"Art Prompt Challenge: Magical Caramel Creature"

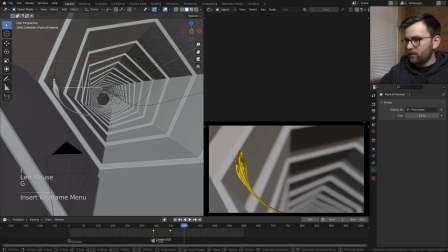all the time that's weird
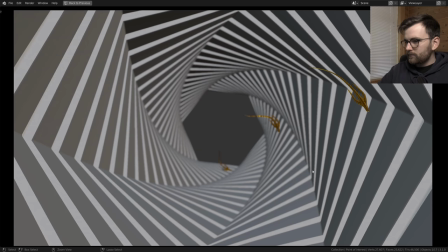maybe it would be cool if the camera moves up so we start down here and we move up here
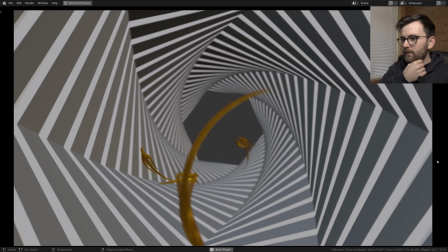okay so we're gonna start out here this thing passes and we got our main character
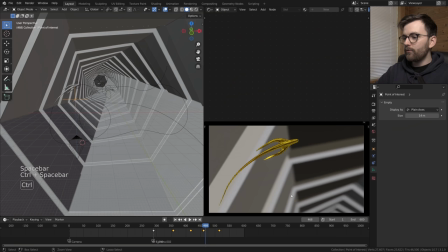that's where we cut. I think it could be some cool sound design here as well.
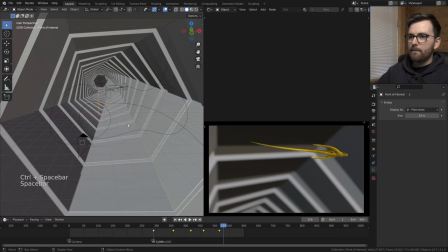Oh that's you see that it looks alive a little bit. That little boink.
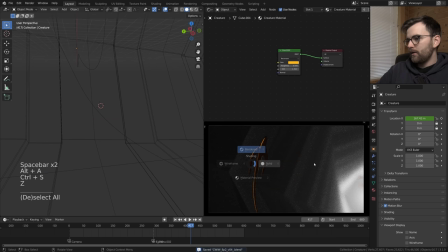I think this is coming together quite nicely. I definitely feel like we've been able to make a creature.
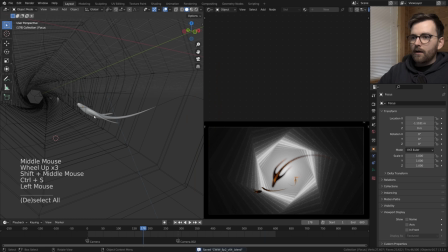Let's do a test render just of this frame and let's see. I do think it's too dark. Perhaps we could make some detail that light up the scene.
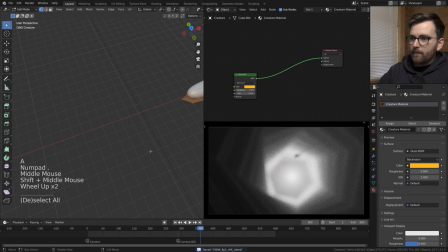You know I want to see this in a different material.
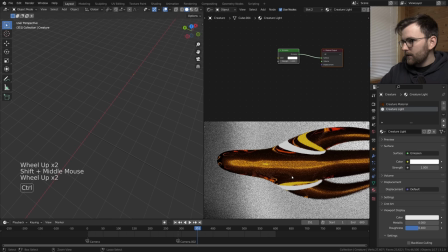What if there were like some sort of element on this like maybe this one see that I think that's quite elegant some sort of
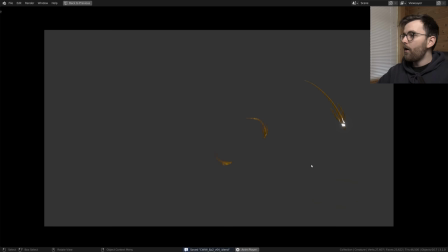arm structure it kind of looks a little bit more alive then maybe we could do it here as well maybe this one huh it looks alive now doesn't it
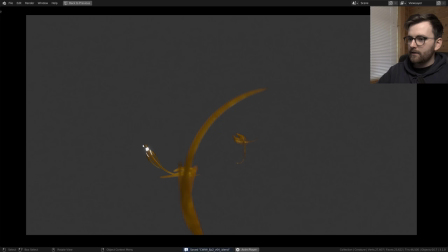oh yeah and then this is the this is the main one you see none of these other guys has it but this one he's got the special he's got a special thing yeah he definitely got something special i think that can look really
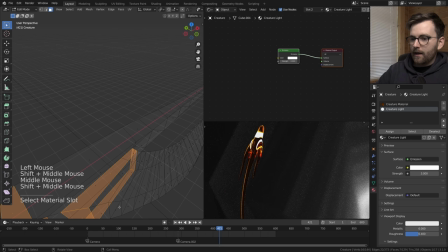nice even though it's dark oh maybe yes yes yes maybe like
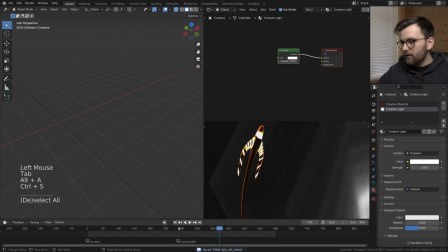a pattern maybe like three stripes yes maybe just so it falls off like this that could work huh
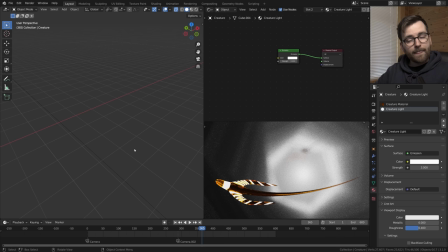i feel like that could actually work i'm getting sort of like a nemo vibe so one thing we haven't tried yet is to add light inside this guy so let's try this just a really simple it's like it's like a core of light doesn't that look a little bit like something and then
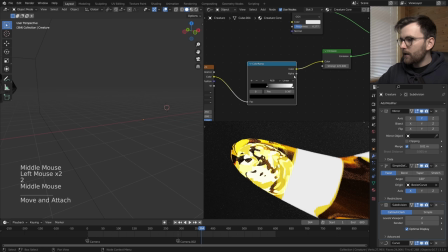this could have like yeah yeah this could have like a shader on it that's crazy huh this could be cool then something incredibly
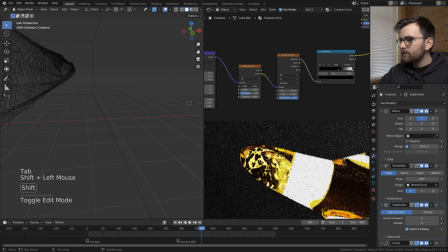bright okay nice so we got some sort of core here that's that's amazing it looks like uh it's like fire or something there we go okay so now we're getting
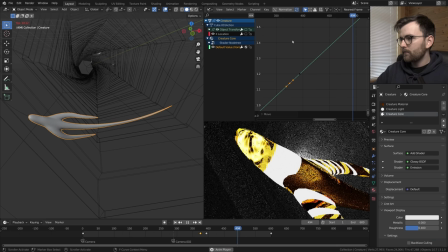somewhere then it could animate or would that be distracting yeah it looks a little bit alive there's just something in there you know i think
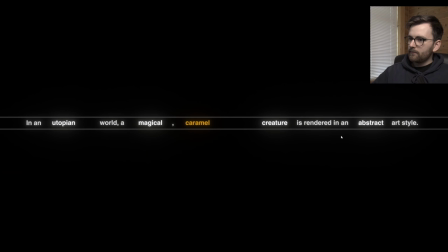that could work and let's just do a render and see what this looks like hmm i like the highlights here hey i don't feel like we're too far
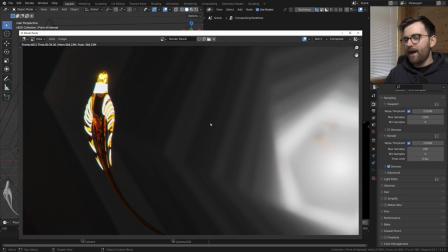off actually i feel like this world could be utopian because there are so many creatures that are just having fun or just living
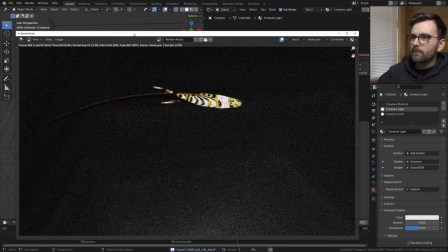so i feel like this emission part is too flat so maybe we could add the emission on top is that going to give any yeah it is let's do another
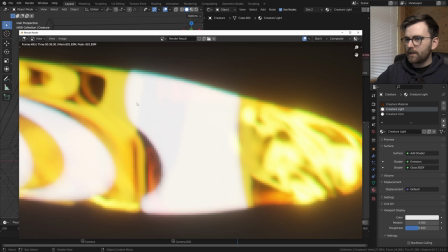render now now i think this could be just a little bit more detailed. I'm not sure if you can pick this up on YouTube but you can see here.
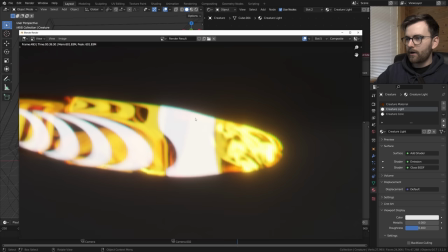Here you can see this subtle and then this is a little more. I'm not sure if that's going to show up on the YouTube video.
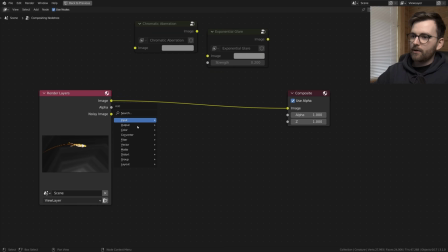Oh by the way I made this exponential glare setup but I'm I'm liking it less and less so I'm actually just going to disable these two. I'm just going to do a simple glare node fog glow high and then set the mix to like minus
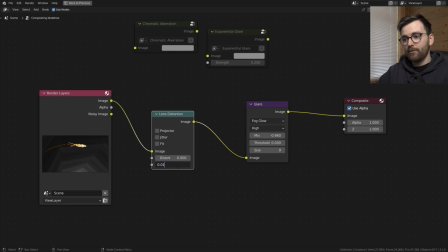0.96 or something but this is not a tutorial so i don't have to inform you that i'm be i'll be
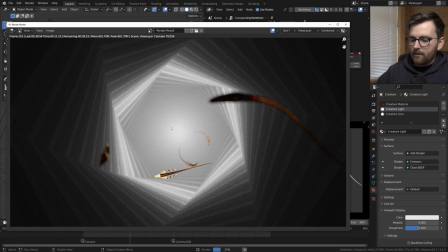sending the lens distortion dispersion to point in so let's do another still render so we're actually at 40 seconds per frame in a lower sample count than i would like to have for the final render i feel like there's something with the balance in the scene so right now there's like there's nothing
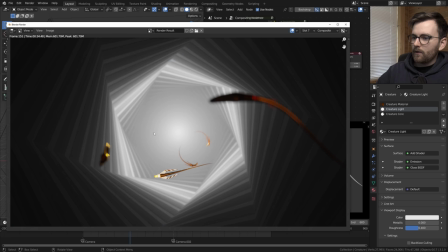here but there's something here but i think that's something i can look more into when I've seen the preview render okay so 34 seconds per frame times
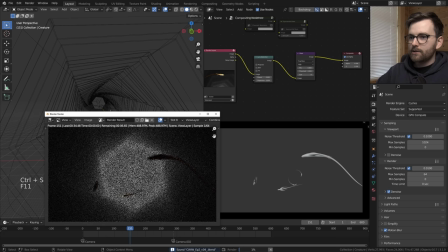600 so that's a five hour render we can't do that for a preview render we're gonna have to do 50% resolution 64 samples let's see
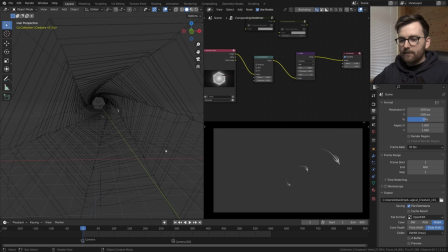how long that's going to take so that's from 34 seconds to 5 seconds and we're probably going to get all the information we need okay so I'll stop the recording I'll do the preview render and I'll get some lunch and I'll get back to you and I'm gonna mentally prepare myself to hate the preview render because I always dislike it very much And then I'm gonna tweak some stuff and then I'm gonna feel better.
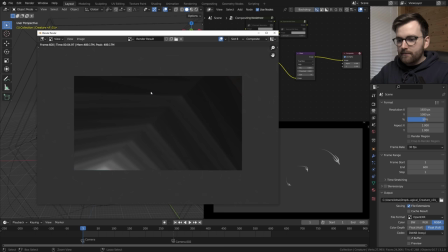But first I'm gonna get myself some food So I'll see you when the render is done.
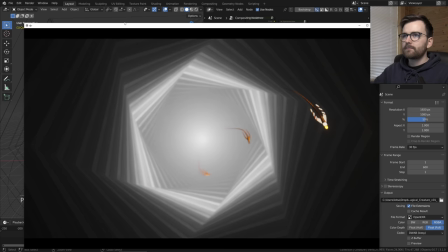Okay, so the render is finished and let's have a look
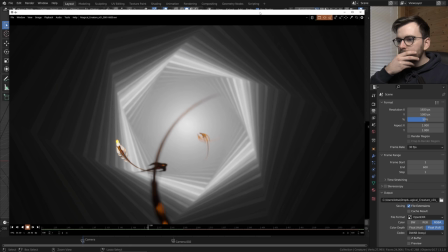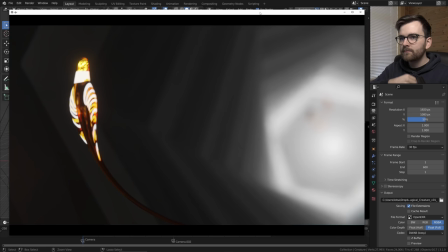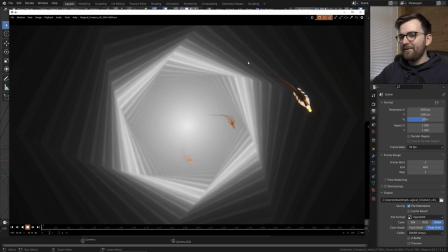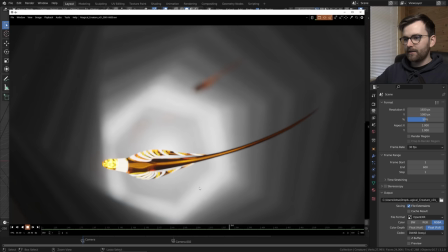Huh, I really like the motion more here than I thought I would Especially this one when we cut in so it's close.
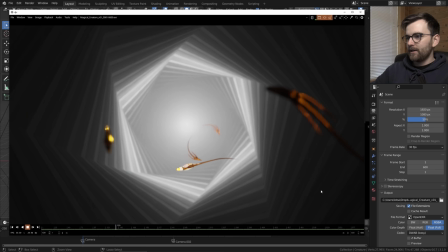Huh, I really like this I was prepared to not like this. You know, the beginning is a little bit weird I'm gonna take one of these I'm gonna place them here instead and I think we can see that they are symmetrical so we're gonna have to just recreate the movement of one of these in the background but i don't think this is going to
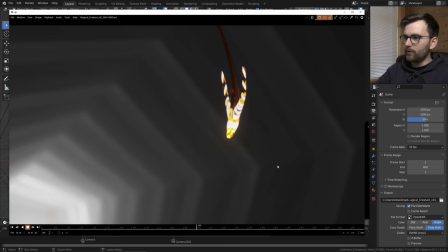require that much tweaking especially with the yeah the cut it's just so cool because like we get to become a part of this
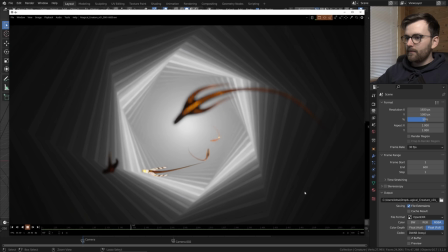world just when it cuts we're like oh so it is so it is real you know i think with the correct sound design this could be a utopian world i
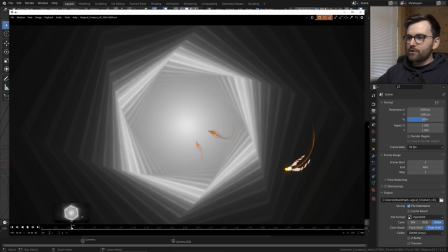feel so calm looking at this so my argument that this would be utopian is that these guys are like just having a good time. Look at this. Doesn't this feel like this guy's having just a little bit of a good time at least?
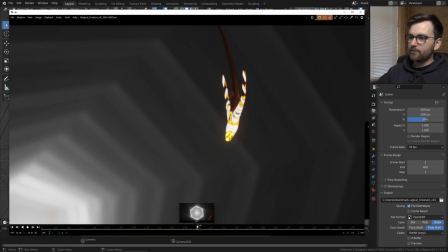And all these other are like, they're like dancing in a way.
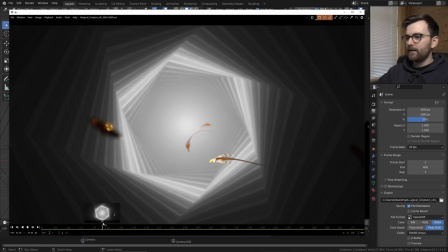And if everything you have to worry about in life is just how to dance then that could be a little bit utopian, right?
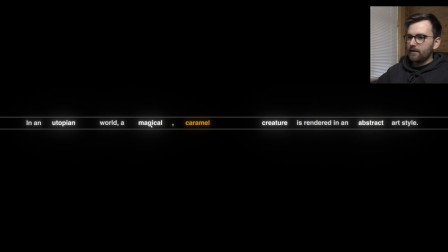I'm not sure if I would like to live here because there's so few things to do. Just swim around.
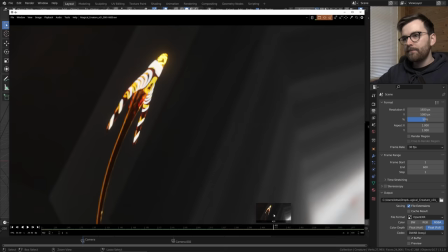And they definitely do feel magical and the color is there. caramel color it even maybe looks a little bit like caramel as well melted
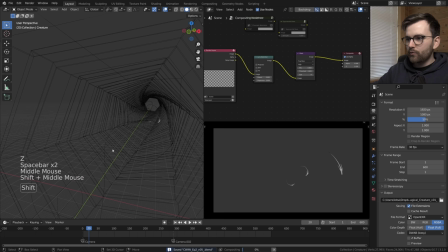caramel i think it is an abstract art style the the depth of field might be pushing it but that just uh that's just to create more depth in the scene i think okay so which one is it is this one he is going to get a new path in life okay we there
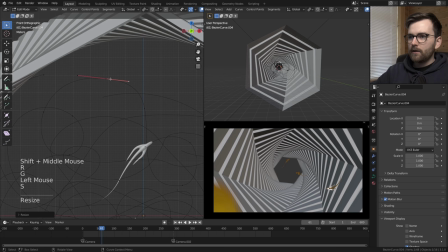we go okay so i just want to make these smoother the thing I talked about we're gonna have to make this go further over here.
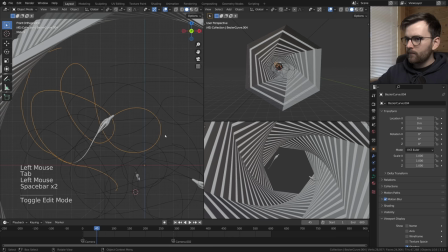You know working with curves is just so nice Especially when you're making objects follow the curve.
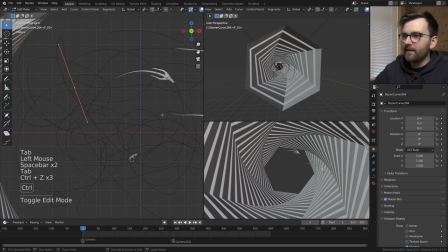I just really like this process Perhaps it could do like a really big loop
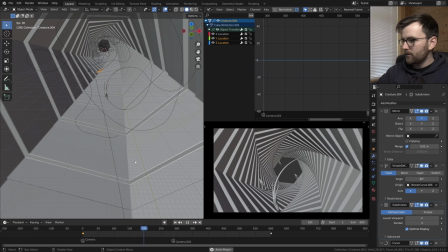Nope, I regret that See this control Z times 18.
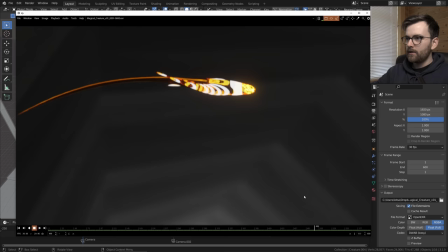That's a good sign, right? Yeah, I think that's all it takes And we got this one it's main guy I feel like I want to make something where I isolate
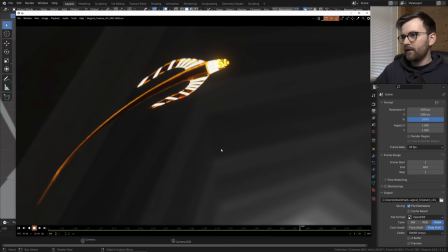this creature and just use it for something else because it's such a cool idea to just have like, yeah, especially this is kind of like
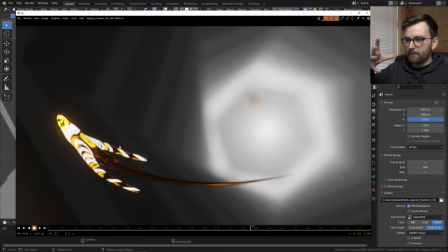Yeah, like it it feels so natural and I didn't plan any of this motion I just drew a curve added some twist thing on it.
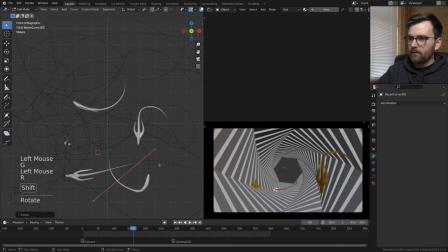This one that just goes in front of the frame I want this to be crazy. Well, it is a magical creature So it can behave like I mean, I don't know the limitations I'm very curious to see if this takes too much attention it is sort of
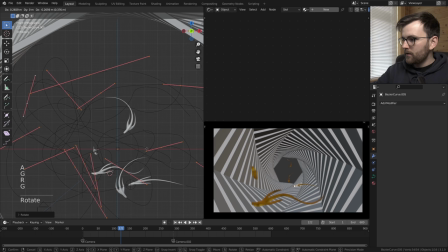unfocused it's like a foreground element so I feel like we have an opportunity here to just mess around a little bit
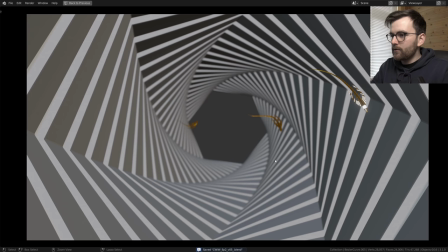but now I think we're on to something he just sort of it
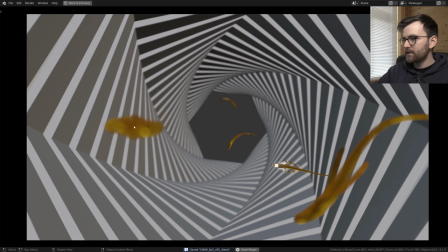looks like a simulation so when I'm watching this now I feel like the natural point of interest is to follow this guy and then oh there's
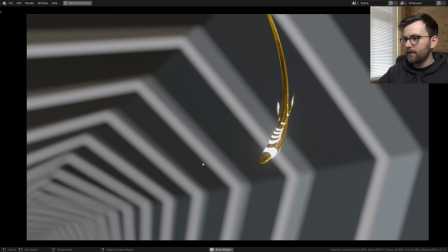some foreground stuff here and then my interest goes back to our main guy and
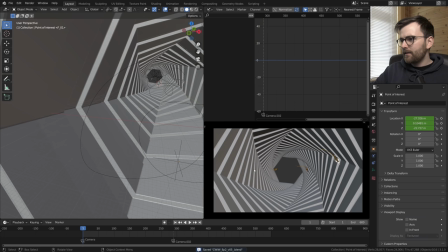then I can see that he's having a good time. I feel like I should be working on this longer,
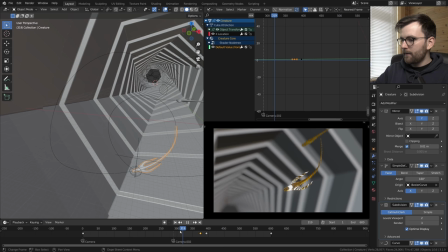you know, I mean the obvious change that would be really nice here would to do like this and then this and you speed it up like it,
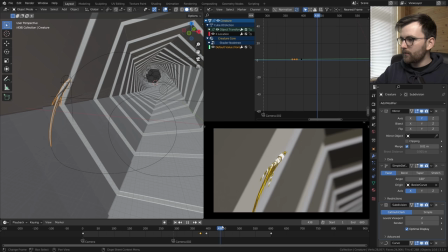like it comes down and then slows down. If it goes down fast and then slows down and then goes fast again.
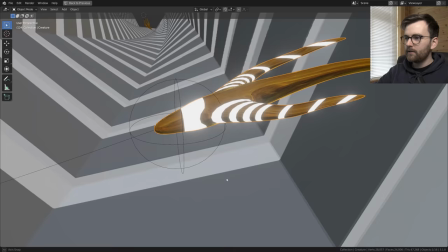That could help to make it a little bit more interesting I think. So I think I'm going to try and use this thing for something else as well.
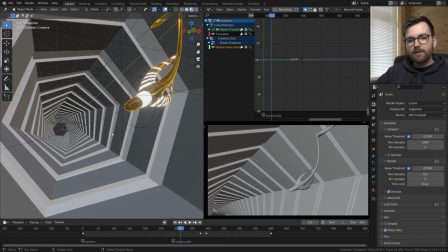It feels wasted to just use it in this short animation. But right now I feel confident that I should just try and do the final render actually. So in a utopian world a magical caramel colored creature is rendered in an abstract art style.